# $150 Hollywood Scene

So what are we gonna buy? I don't know, let's see what they have here. Exciting stuff.
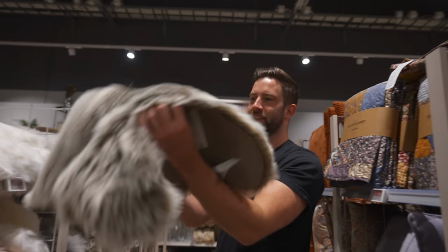The plaid? Yeah. What are you gonna use that for? This would be perfect for, you see, like grass. Grass. Let's buy two. Next thing. To have something in the foreground, so I'm thinking some kind of plastic plant. I think this could work. It's gonna be like in the foreground. The miniature set is gonna be mostly in silhouette. due to our budget-friendly options here. This store is one of the cheaper stores here in Sweden, but they have almost everything that you might need for your home. And apparently, it's also this store that this man buys most of his stuff.
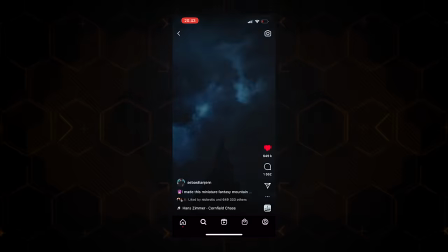Not all of my stuff, but for this kind of project, we're going to do like a do-it-yourself product.
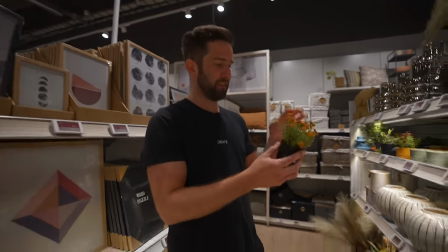For his DIY stuff. Yeah, DIY stuff, yeah. We got everything we need. Back to the studio. Yeah.
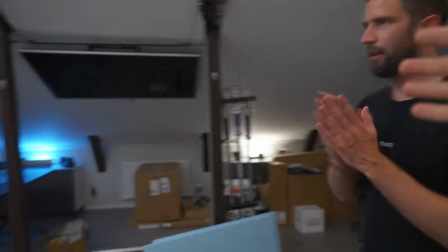What do we need in the studio? We need a table. I'm going to fix a table for you.
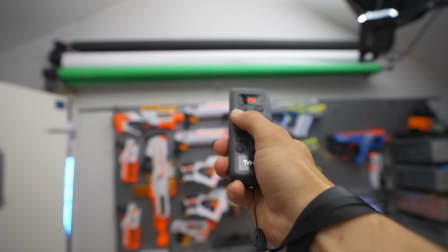Let's see which one it is, there we go, all right, sweet.
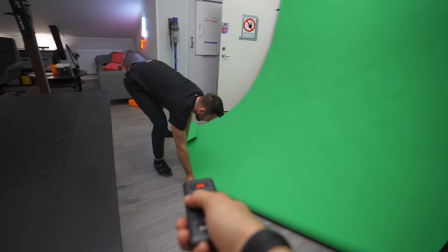Is it enough? Yeah. Sweet. Let's start building, huh?
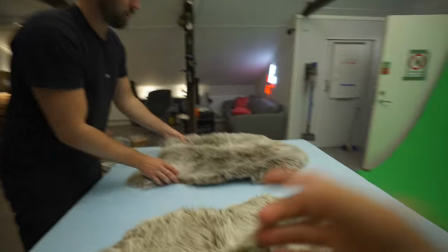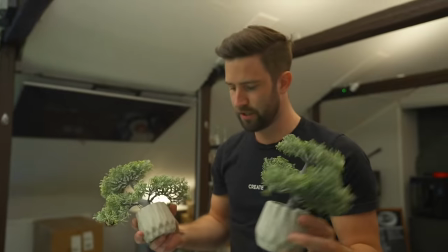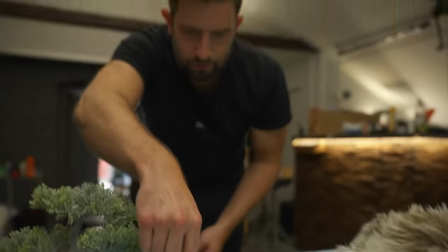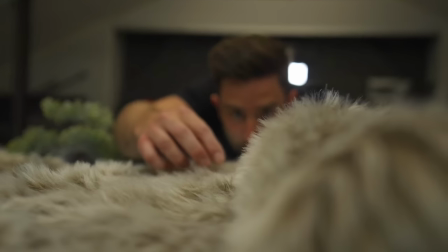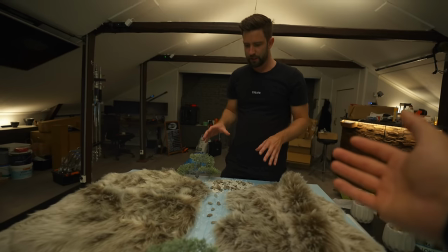Are we done? Yeah, I think we're done with this step. Now we need to test out the lighting.
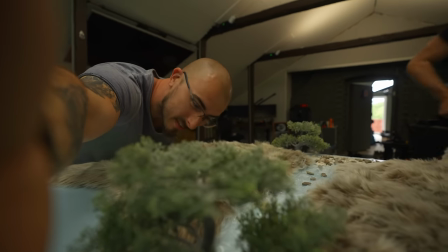Sweet. I have no idea how this is gonna turn into like a set of an action.
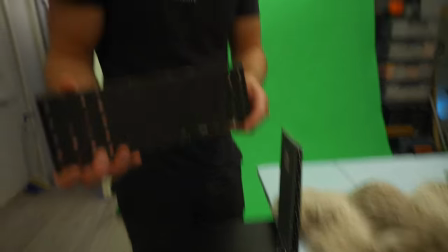So I custom built this. Is this your rig. Yeah this is my rig.
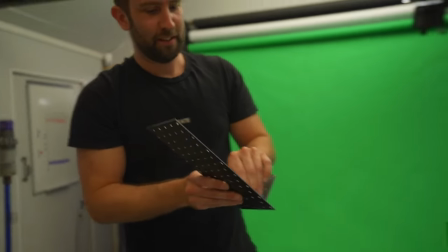I'm using big rigs up in the ceiling and here he comes with custom made Hornbach style.
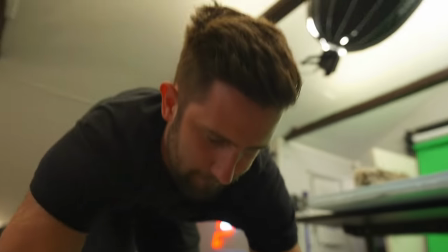Yeah man. Oh aperture lights. Yeah. Why are you using these lights?
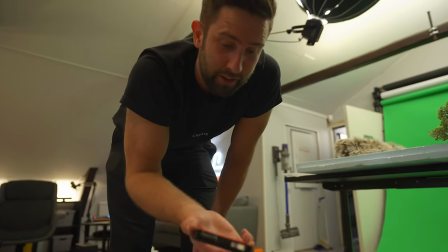I'm using these lights because they are great and they fit to metal. They fit?
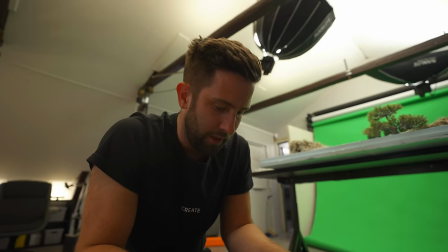You have a fest. So I want to replicate the lights of the actual movie set from James Bond where they used you know the 20 meter They're big full-size lighting setups. So when I use all these lights on the rig, it looks kind of similar.
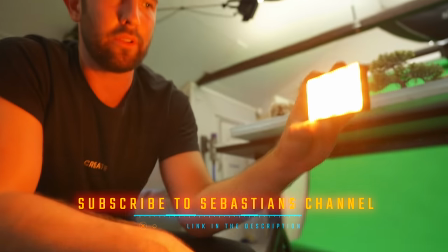And also they have this beautiful fire effect, which we're gonna use.
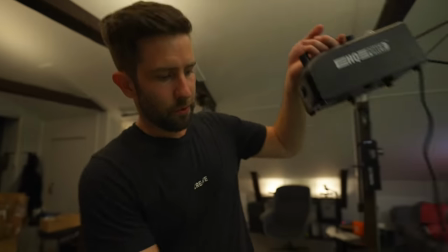Look at that, smoke machine. Yeah, we need some smoke. Is that expensive? No, it's like 50 bucks.
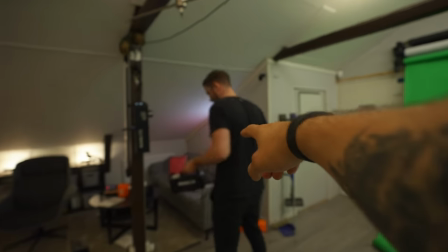That's cheap. That's like the one that I used for the poker B-roll. It was also like 50 bucks.
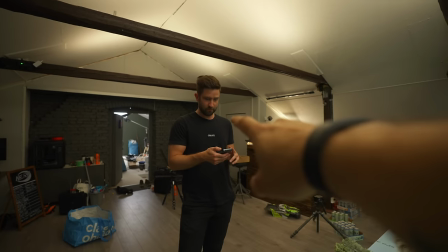I have given Sebastian the power of the studio lights.
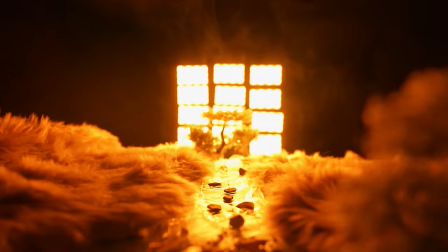Wow. Ooh, look at this. Oh, dude.
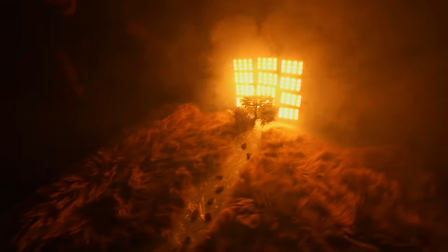This looks good even in my camera. Wow, take a look at this. We have the smoke, which introduces the haze, and then we have the miniatures.
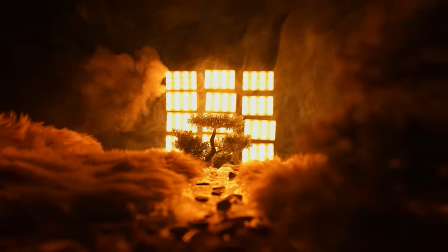Placing the camera here makes it look like a real set with a fire in the background. Wow.
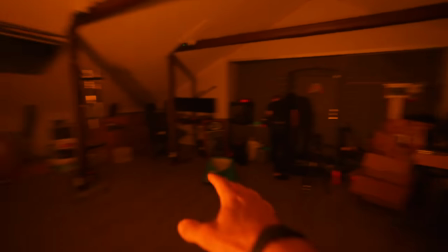I am very impressed by this man's skills. And everything of this for the cost of approximately 150 bucks.
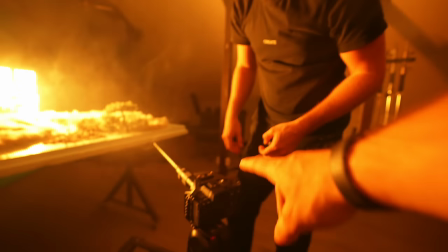Yeah. Wild. So what is the camera that you're using? Sony a7S III. This is a man of taste. Well, you can go to 12,800 ISO without noise.
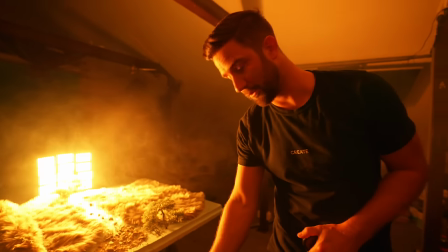And the Problends goes from f14 to f40. So you need a ton of light or a high ISO, which makes this camera perfect.
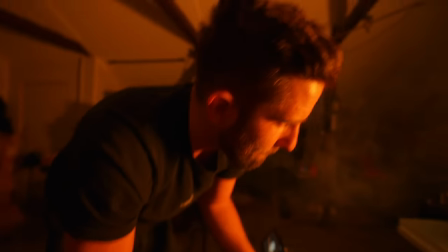What is the reason why you're using the Problends for this? The reason is I want to get real close to the environment.
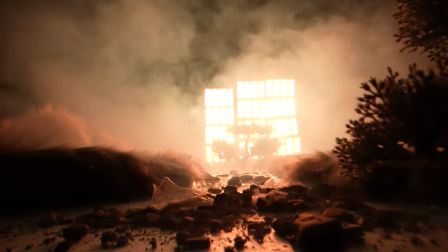So you get this nice depth. A normal lens,
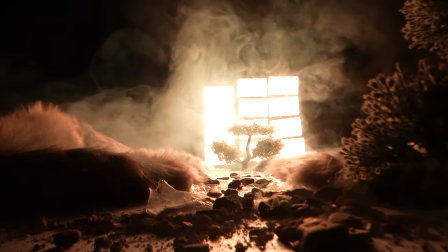it has a harder time to get really close to the subject and also this lens has an f stop up to 40 which makes everything in focus. So usually in macro lenses, they go up to like f 18, 22. I'm at 32 here.
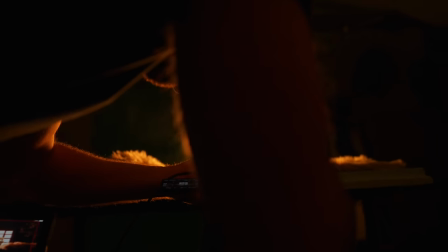Everything will be in focus and that's the big difference to make the small set look big.